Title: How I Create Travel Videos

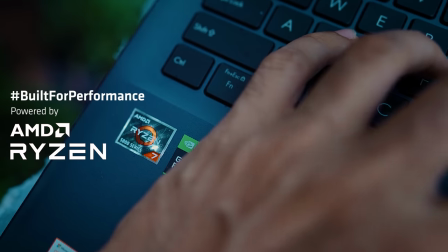laptop which has high performance amd processor which has eight core cpu you know when you are editing in the software like i use premiere pro most of the time your computer will use the cpu not the gpu because the gpu will only be used when you're exporting the video or when using some kind of effects most of the time your cpu needs to be very powerful while you're editing so that you'll be able to edit comfortably in the 4k so this amd
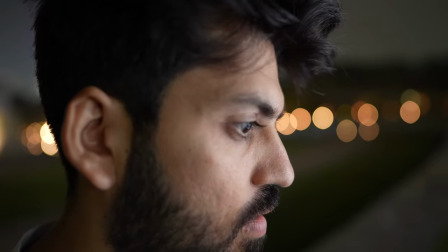ryzen 5000 series processor helped me out in editing very smoothly without any interruption so now the interesting part starts you have packed your bag you have your story with you now it's time to travel now it's time to go out and shoot your experiences now talking about shooting experiences the next part is how to shoot your videos in this the first thing that you should remember is never miss a sunset or sunrise because that's the
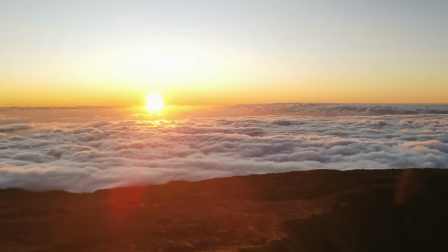time when you will get the most beautiful colorful light and your visuals will look just amazing with this perfect light and talking about the colors nowadays all of the professionals shoot in log format like all of the movies nowadays everything most of the people are shooting in the log format because that's how
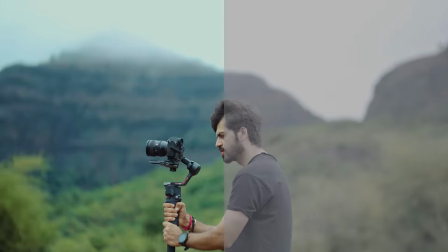you will get the most dynamic range in the video means your video will look colorful beautiful
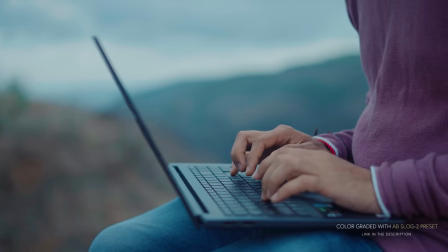because of the log format because when you color grade your highlights and the shadows will look just perfect see this before and after.
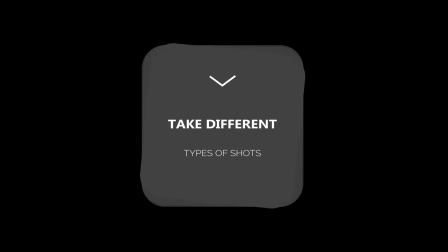Now the next thing to know is always take different type of shots for example when you want to emphasize on something take a close-up shot because that's how you'll get the real emotion the real feeling of the people or maybe when you want to show the place take a wide-angle shot
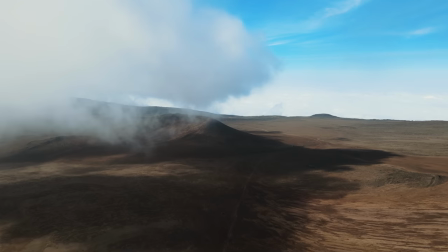or maybe take few shots with the drone so that you'll have different options while editing and shoot that part we're talking to the local people because that's how you'll get the most authentic information and whoever is going to watch the video will feel more connected to that place and also take variety of shots and it completely depends on person to person let me tell you what i'm saying for example some people like to shoot on tripod some people
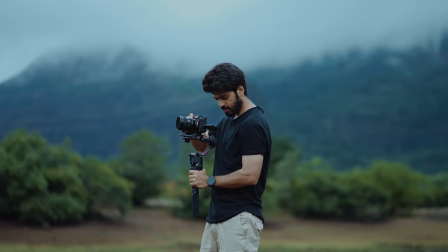like to use handheld shots and some people like to use on the gimbal so when you're shooting in handheld it means you want to show the raw moments when you're shooting on gimbal it means you want to show the fast pace crazy moments that's when you can use it and when you're shooting on tripod it means you want to show the emotions just maybe for certain talk you can shoot in the tripod for personally me i like to shoot either handheld or the gimbal i don't really use tripod but that completely depends on person to person you must have seen a lot of movies a lot of videos and all these three being used at a different time so try to experiment and see which one works the best for you so once
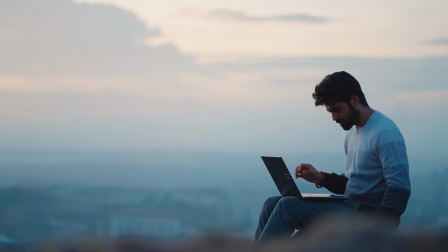the shoot is done every day it's the ritual to make a double copy in the evening and sit and like go through all of the footage for half an hour so that you will get to know that what you have shot and how you can portray a story or if you have missed
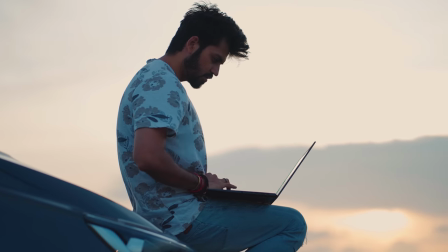something you can shoot next day so that you should always do after the shoot don't procrastinate here don't leave it like i'll see in the future no you're gonna miss something because you're on travel trip for maybe week for 10 days and you have limited time now the last thing i want to talk about is how to edit on the go.
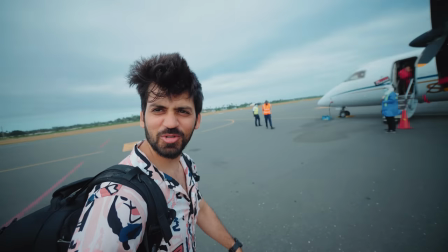I have become a full-time traveler traveling from one country to another country and I have to make use of the time I have.
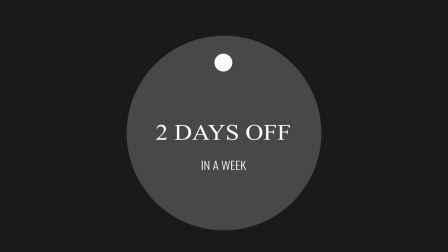So what I like to do is I like to take two days off in a week and like travel for three to four days maybe shoot and
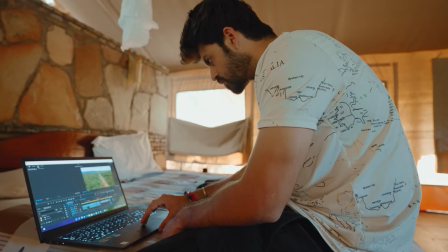then sit and relax for two days just work on the editing go through it and whatever you can edit in those two days do it and then go ahead travel to next destination.